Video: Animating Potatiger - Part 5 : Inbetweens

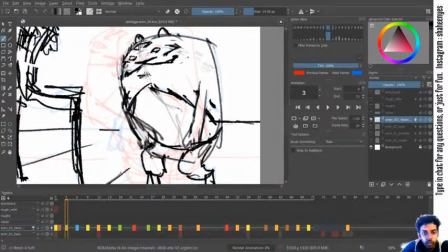(72:55)
Yeah.
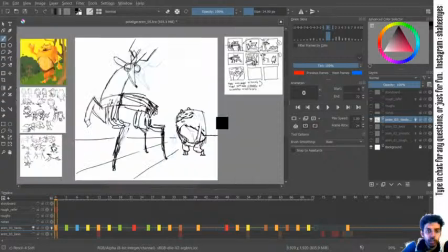(72:59)
Okay, I think that hand is also solved now. Yeah. Now for the main course.
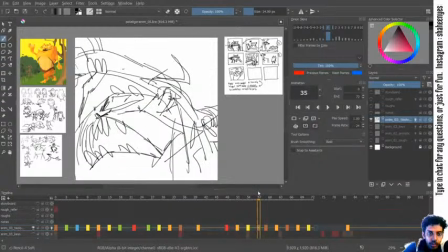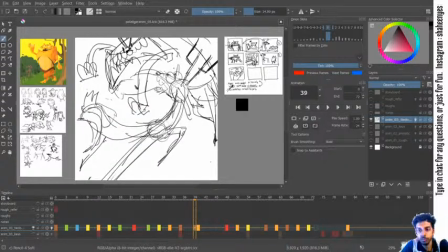So like I had
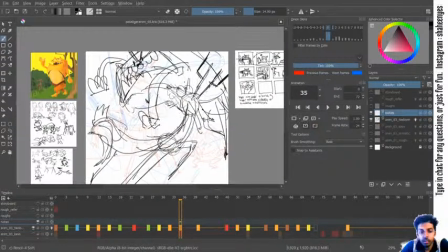(73:35)
seen last time,
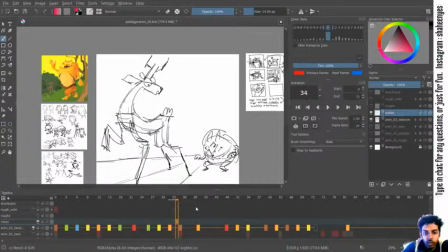the face is here,
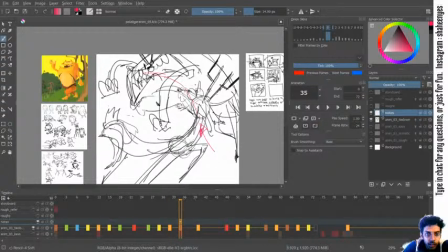(73:56)
then it becomes like this, and gets here,
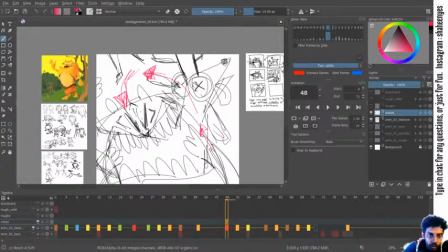(74:10)
and then down here, and then down here before going up again.
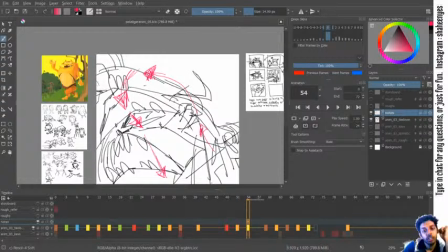So one way to add a bit more variety to that is, while it's going more downwards, it can just
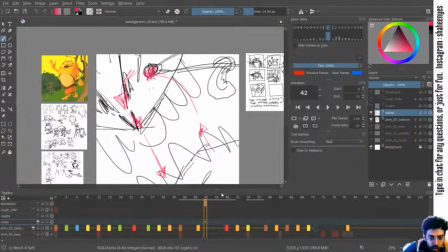(74:46)
spiral a bit to the left,
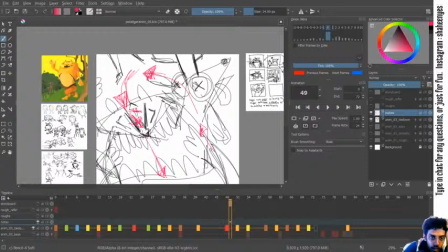right, and left before getting down.
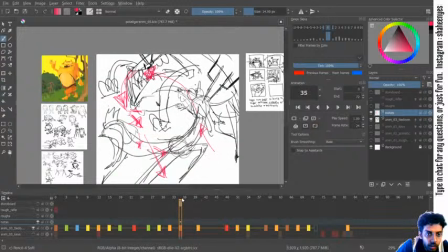Okay, so here also I can go a bit further right.
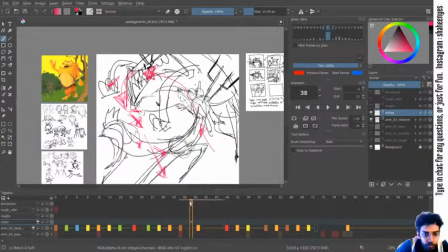Let's see.
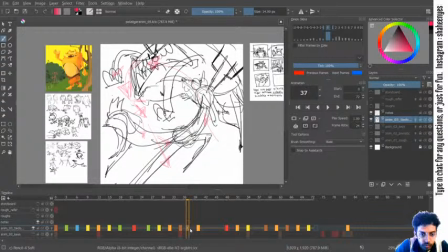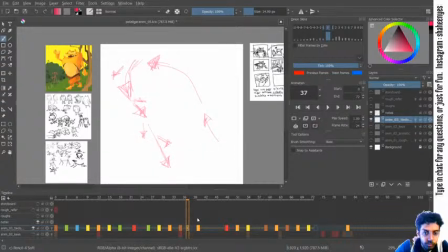So these are just more motion to add a violent biting feel.
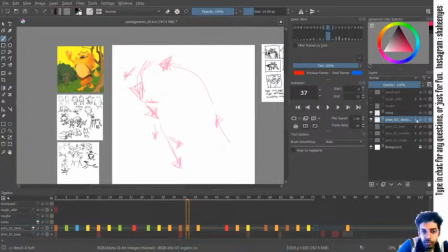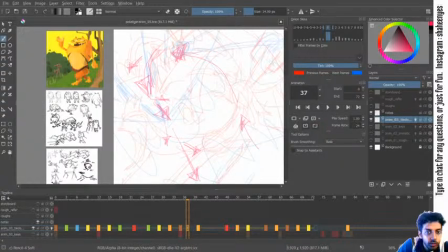So this is the previous math is here, next one is here.
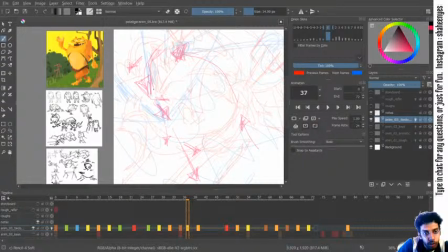(76:40)
It will be somewhere over here.